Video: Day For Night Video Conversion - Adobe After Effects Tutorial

Hey guys, welcome to this exciting visual effects tutorial where I will show you how to shoot day for night. When you want to film a scene that takes place at night, it is usually a bad idea to actually film it during the night, unless you have a whole lot of lights with you. Low light usually leads to grainy footage and it is really hard to get the focus right to begin with. Instead, you can film your footage during the day and then post-process it to make it look as if it was filmed that night. This is a pretty simple technique, but I will assume that you know at least the basics of applying color adjustment effects to your footage. I will use Adobe After Effects for this tutorial, but you can really achieve this effect in any other video editing software as long as the software has the power to let you change the color of your footage. Before we get to post-processing, there are two important things to keep in mind when shooting day for night. 1. Try to shoot on a cloudy day where there are no harsh shadows. Harsh shadows are usually a dead giveaway of sunlight and the fact that the clip was filmed during the day. Now if the sun is fairly weak you can sometimes play it off as moonlight but that may not always work convincingly. 2. Avoid showing the sky in your footage. Again, a bright sky will break the illusion that the clip was actually filmed at night. Now that you know how to film your footage, let me show you how to post-process it to make it look like it was actually filmed at night.
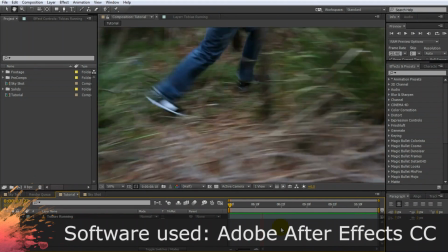(2:09)
Here's a shot from the intro skit to this tutorial. It's just a simple shot of me running through the forest.
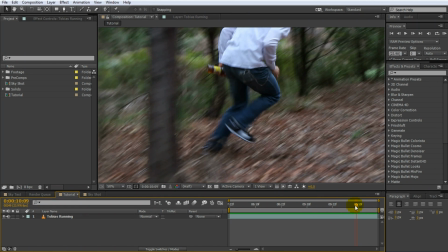(2:16)
As you can see, this was shot on an overcast day, so there are no harsh shadows from the sun and we angled the camera in a way so that the sky cannot be seen. This shot is perfect for converting it to look like it was filmed at night. And it is super easy.
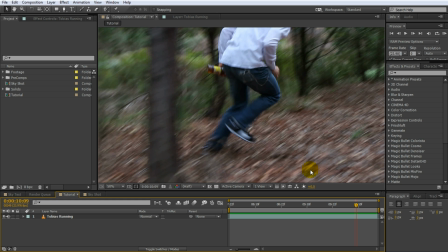(2:31)
Firstly, due to the lack of light at night, you usually can't see very many colors, so the first thing we will do is desaturate our footage. For this, go over to the Effects and Presets panel and search for the Hue Saturation effect.
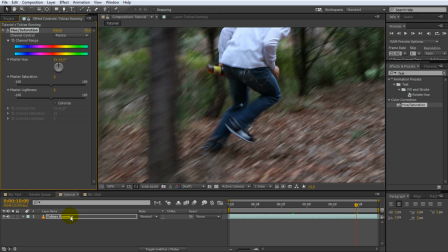(2:44)
Apply this effect to your clip by dragging it onto the layer. Now decrease the master saturation by around 80% or so. You don't want to turn the video into black and white, but you want to zap most of the color out of it. This should do. Next, the shot is still way too bright to be filmed at night.
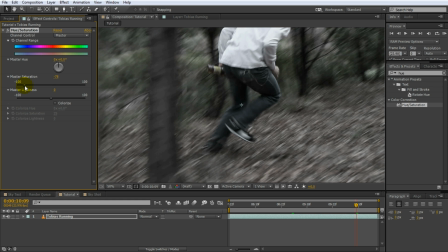(3:02)
There are a number of effects that you can use to darken the footage, but the one I'm going to use is my personal favorite, the curves effect. Search for the curves effect and apply it to the layer. Now go over to the effects parameters.
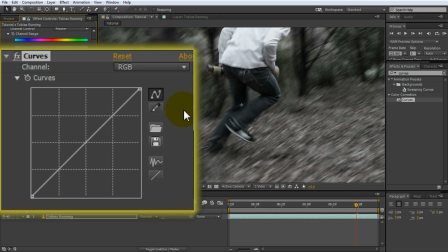(3:14)
If you haven't used this effect before, the RGB curve we see here defines how the dark and the bright pixels of your footage will be displayed. The left side of the curve represents the blacks and the right side represents the whites in your shot.
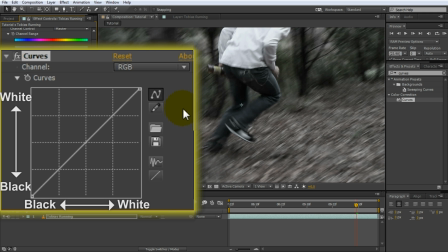(3:27)
As you can see the left side of the curve starts at zero, indicating that any black color in your shot will actually be displayed as black. The right side is at the maximum indicating that any white will be displayed as white.
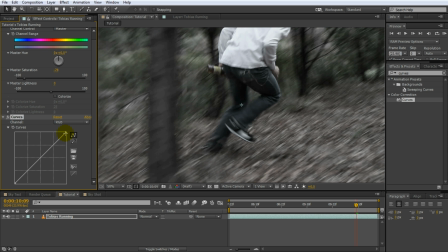(3:40)
Now let's start tweaking. Grab the top right corner of the curve which represents the whites in our scene and drag it downwards to around 25 or so percent.
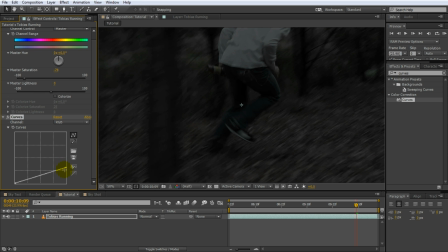(3:49)
This will crush down the bright colors in your shot and output them at a much darker level. Next create another point on the RGB curve just to the left and push it down to further reduce the bright areas in your clip, like my shirt. Then go over to the left side of the curve where the blacks sit and add another point.
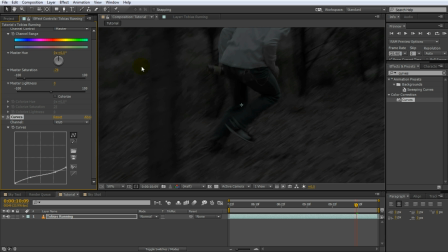(4:07)
Bring this one up to slightly brighten the dark areas of your footage to even out the video. Let's have a quick look at what we have so far. I'd say that looks pretty cool. But it still doesn't look like a night shot and one of the things still missing is a bluish tint that we associate with video taken at night.
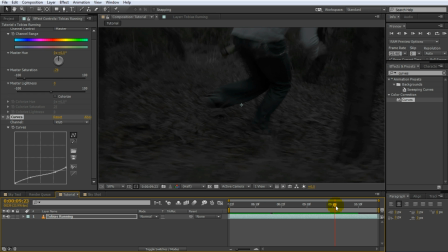(4:24)
Again we can use the curves effect we already applied to the layer to add the blue tint. Go back to the curves effect and select the red channel. This curve works exactly like the RGB curve, but it only affects the red colors in your footage. Simply create a point in the middle of the curve and pull it downwards to drain some reds from the clip.
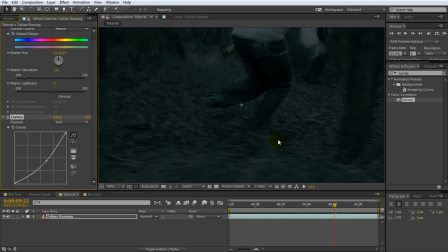(4:43)
This will cause the footage to receive a greenish tint. Then go over to the blue channel. Push this curve up a fair bit to give your footage a nice night blue tint. Feel free to tweak this to your liking until you are happy with your shot. And voila, the scene looks like it was filmed at night. It really is that simple.